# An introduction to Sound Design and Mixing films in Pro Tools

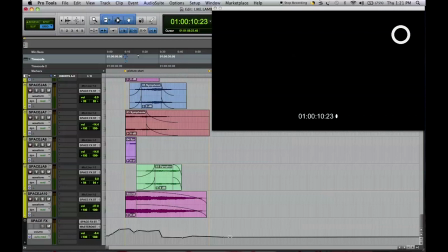[12:14]
And as you can see, we've given this a little bit of a volume graph movement, which basically builds and declines depending on the tension that we want to experience.
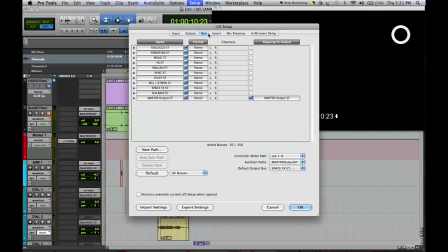[12:26]
If we go up here to the I/O, we can take a closer look at how the buses have been set up. So we have dialogue, Sebastian, music, effects. We have a Walla track as well. Walla is typically background talking and
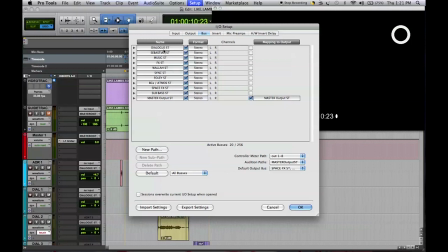[12:45]
crowd effects and things, which we didn't use in this sequence, but that bus exists just in case we want to dial it up. And then we've got the master output. So now that we've taken a close look at the session and the number of tracks and the routing in that session, let's have a look at the tracks themselves and see the type of content that we recorded and designed to build the scene. Now that we've had an overview of the entire session and the layout and the routing, let's take a closer look at the tracks themselves and learn about some basic editing techniques.
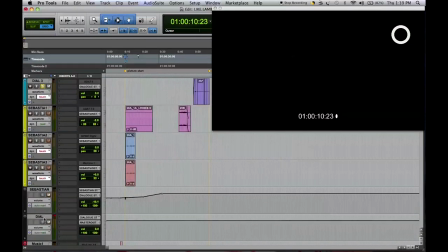[13:19]
So to start, why don't we solo just the dialogue tracks, and that's permanently soloed there on the bus. And the way we've done that is by clicking Command click, which guarantees that we'll get signal flow coming through there from these tracks.
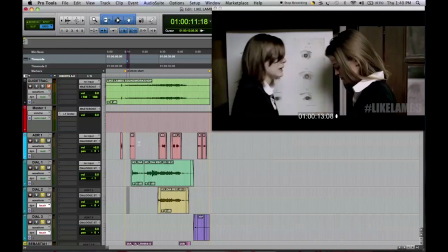[13:35]
Over here, our ADR tracks, we've had to ADR quite a few lines.
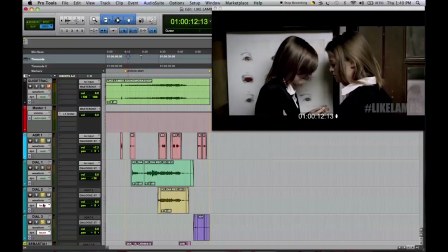[13:40]
Let's have a listen to those.
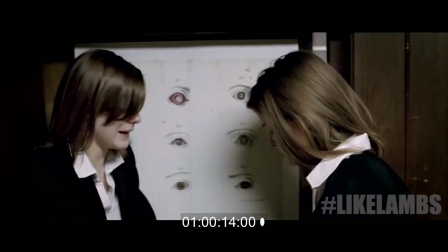[13:44] I can't.
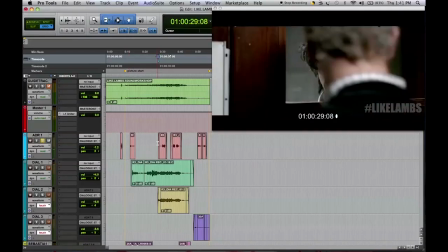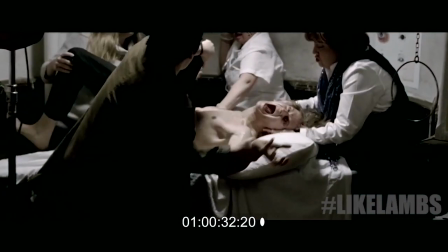[13:51] Quick, grab his arm.
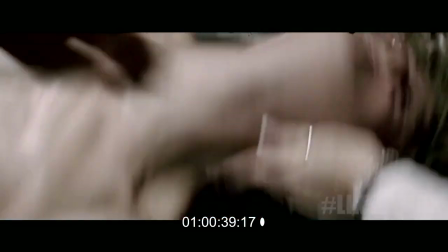[13:57] Jesus Christ! Quick, get the needles.
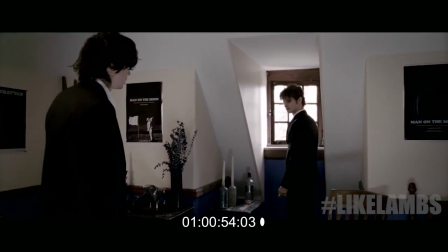[14:03] There's almost no money left, Charlie. Just the houses.
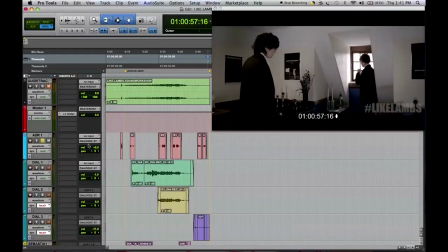[14:10]
Okay, so as a creative preference, we chose not to use a recording studio to do our ADR, but rather looked for domestic environments which had a similar sort of tonal quality. Of course, it's a preference.
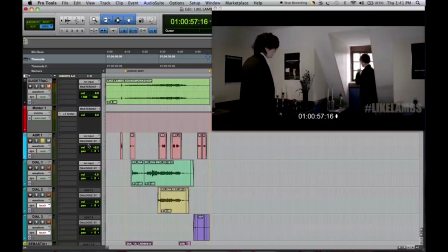[14:25]
Some people prefer to record their tracks clean and affect them afterwards with reverb or what have you. But we went for very naturalistic sounds. So they're not the cleanest recordings, but tonally,
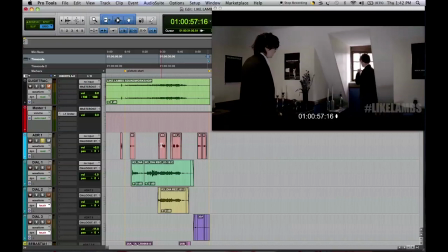[14:40]
we felt that they were more appropriate and they fit a lot better within those spaces. Beneath this, we have our dialogue tracks that were recorded on the day. Now, a real technical challenge that was posed in this scene
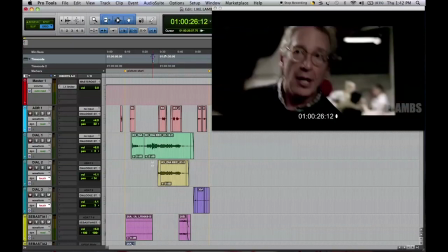[14:55]
is where we see a teacher come to the door and tell the star that he's not allowed in here. Now, unfortunately, that was recorded at the same time that the character in the background was screaming, and so we have them both coming out at the same time.
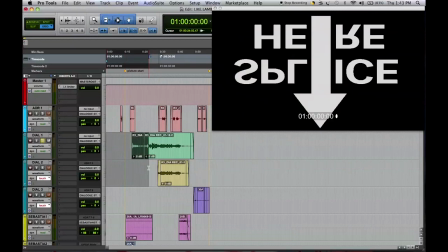[15:12]
Let's have a listen to just that track, that section of that track.
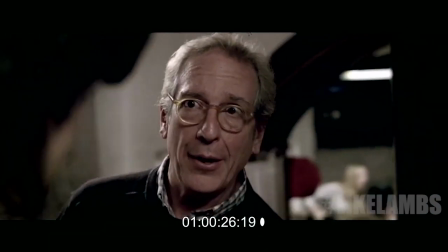[15:19] You are not allowed in here.
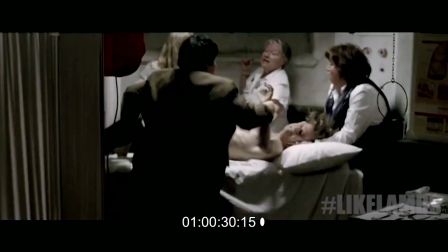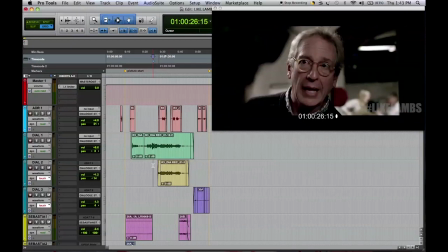[15:27]
And so rather than, I guess we looked at ADRing that moment, but decided against ADR because ultimately the performance was so strong, I think, from both of them, that it would compromise one or the other.
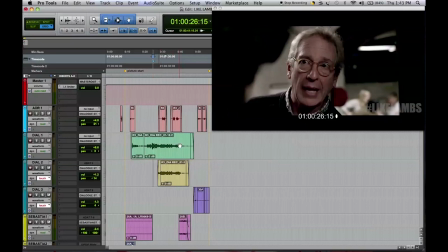[15:42]
And because the screaming was basically done in this one take, we really didn't want to cut away from it. And so, obviously wherever possible you would go for intelligibility.
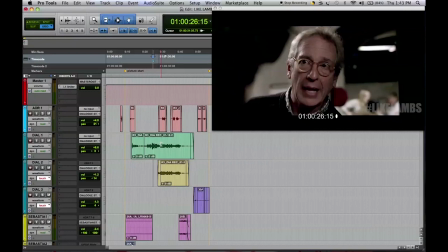[15:54]
But we felt that in this scene, the intention was being conveyed strong enough in his face, from whatever words you caught of his in that moment. The fact that he closes the door on the character that's peering into a room where he clearly shouldn't be.
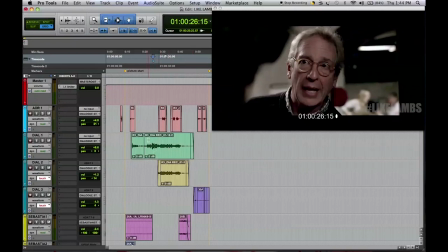[16:12]
And so because the message of the moment was communicated, we compromised a little bit on the intelligibility. You can make these choices.
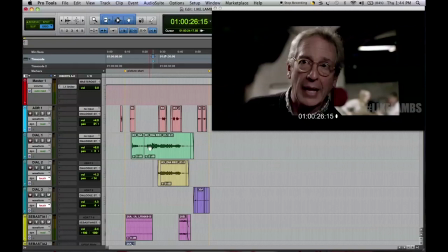[16:22]
I think, there's a lot of debate as to, intelligibility versus the emotion you're trying to convey with the scene and how to get about that. Immediately following that, we have a second track.
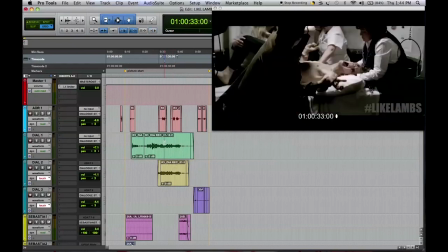[16:37]
There were several microphones that we used to record this character's screaming, Sebastian's screaming. And so we took a different perspective of the microphone and added it immediately under that so that they would play together to create a new space.
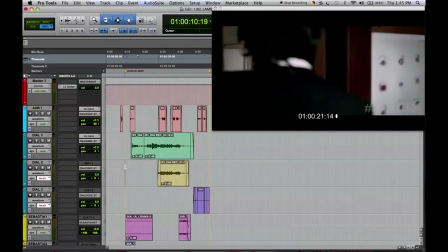[16:55]
We tried to create a number of perspective shifts of the screaming.
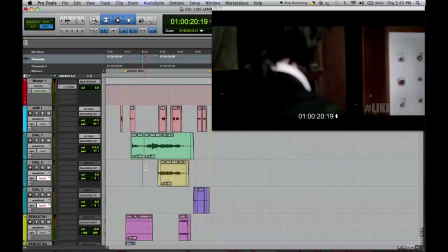[16:59]
Here, with the girl speaking, the perspective of approaching a sound, and I think, objectively speaking, perhaps that sound would be quite similar, but because you're guiding an audience through an experience, you can really start to play with what they hear and how much they hear.
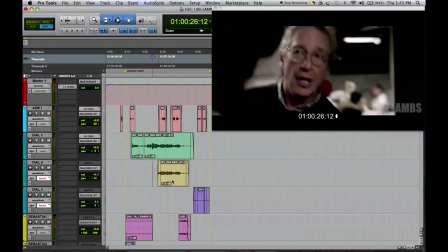[17:18]
Then there was this moment over here, which really the focus should be on this dialogue.
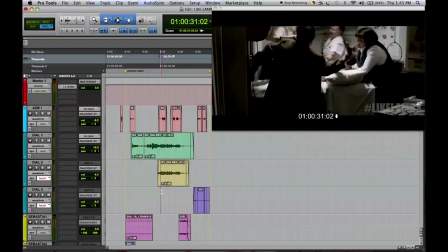[17:23]
And then the close-up, where we start to enter the headspace of the character that's screaming.
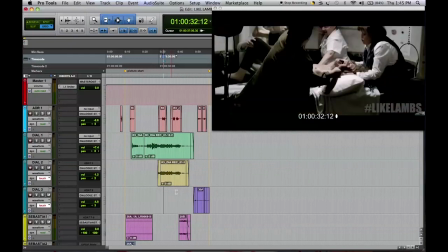[17:31]
And obviously this will be the most present part of the track,
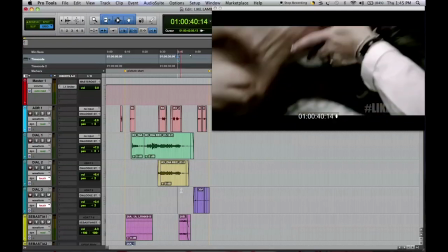[17:35]
which carries us through to the end of that scene as he runs up the stairs.
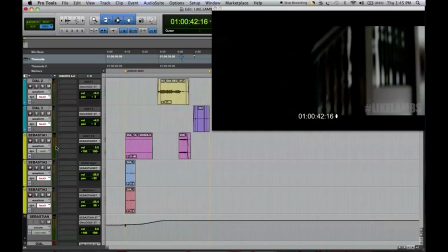[17:42]
For this section, we created some special Sebastian effect tracks. And these obviously have been routed into their own bus and into the dialogue. And the reason why we're keeping this all together in the dialogue is because when, say, that foreign market does purchase the film,
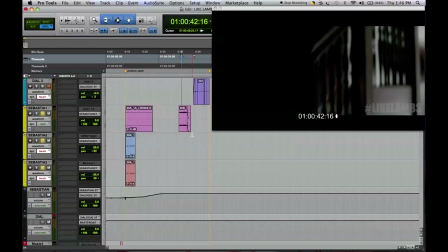[18:02]
having those additional effects tracks will ultimately be redundant because the actor they will have to play, say, the Japanese Sebastian will be of a different voice characteristic than the actor that we have in this scene.
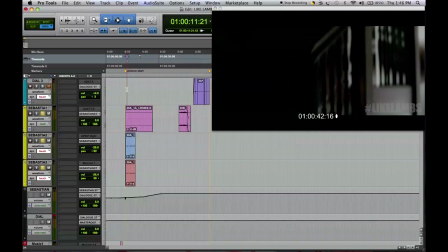[18:15]
And so we've kept those tracks together so that they could be removed together.
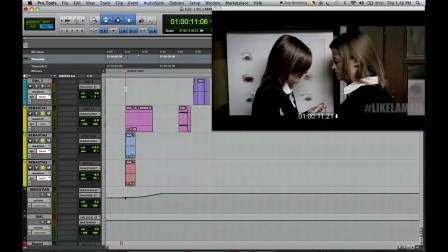[18:22]
Now let's just have a listen to these Sebastian effect tracks.
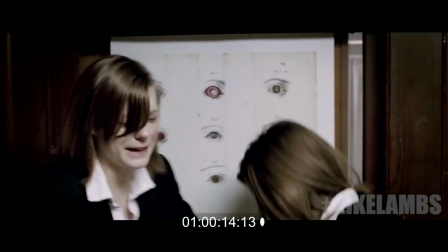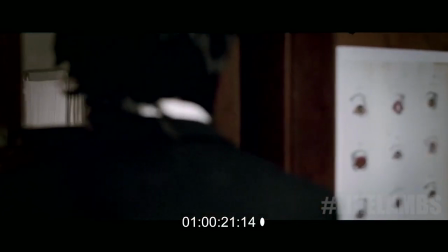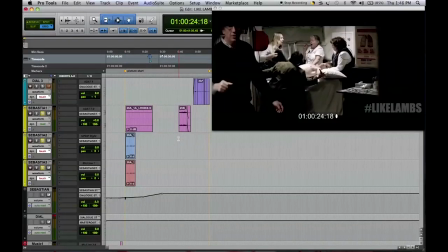[18:38]
And then again, they start over here.
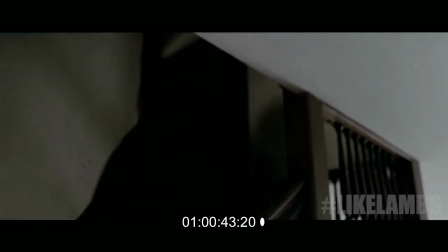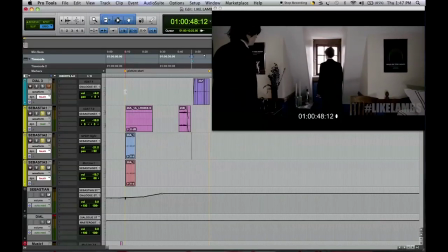[18:51]
Okay, so this first lot of tracks we use to create a texture.
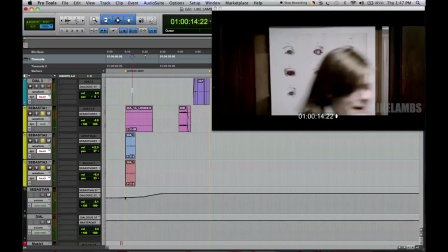[18:59]
Also we've added a big fat reverb,
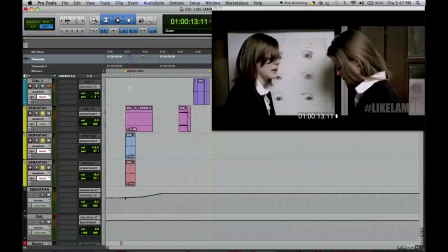[19:03]
which makes the sound come out of a dream space a bit more. It sort of takes into account the physicality and the distance from the character, and so as we approach,
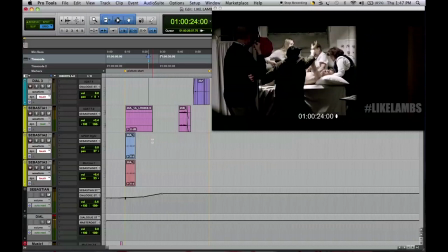[19:20]
we cut to a much cleaner signal, so that he becomes way more present. He's not a distant idea, a memory, something that's like seeping into your subconscious,
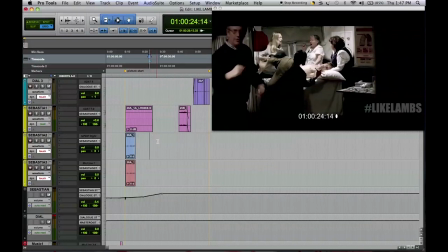[19:33]
but rather a very, very real event with a very, very real source sound.
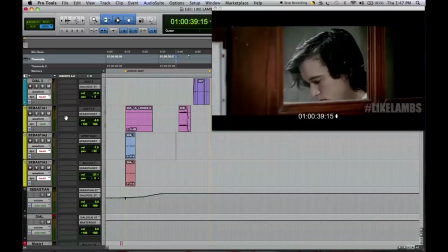[19:37]
And playing with this idea, as Charlie runs up the stairs, we can continue to hear him
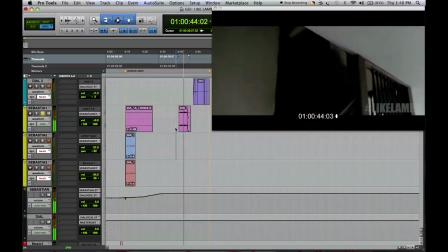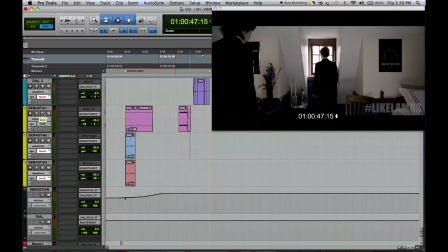[19:51]
reverb. Now, I mean, there is no real physical explanation for this. I mean, you can say that maybe the sound is in the distance and, you know, echoing up the halls. But really, we were more interested in this idea of the sound remaining with him, that he has seen this very, very traumatic thing.
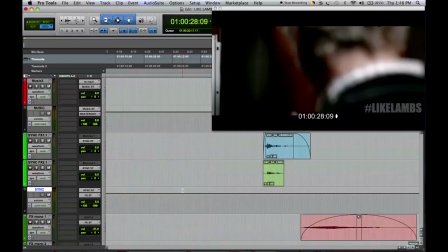[20:11]
With the sync effects, as described earlier, these are the sounds which we cut out of the recording.
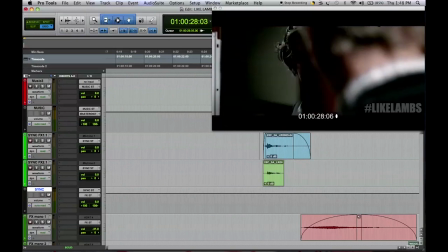[20:18]
These include things like the doors, which we could listen to by
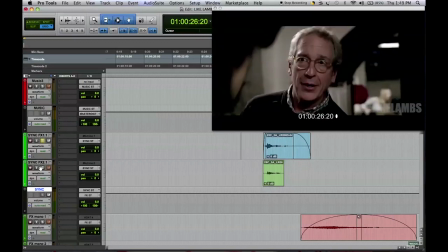[20:26]
soloing over here.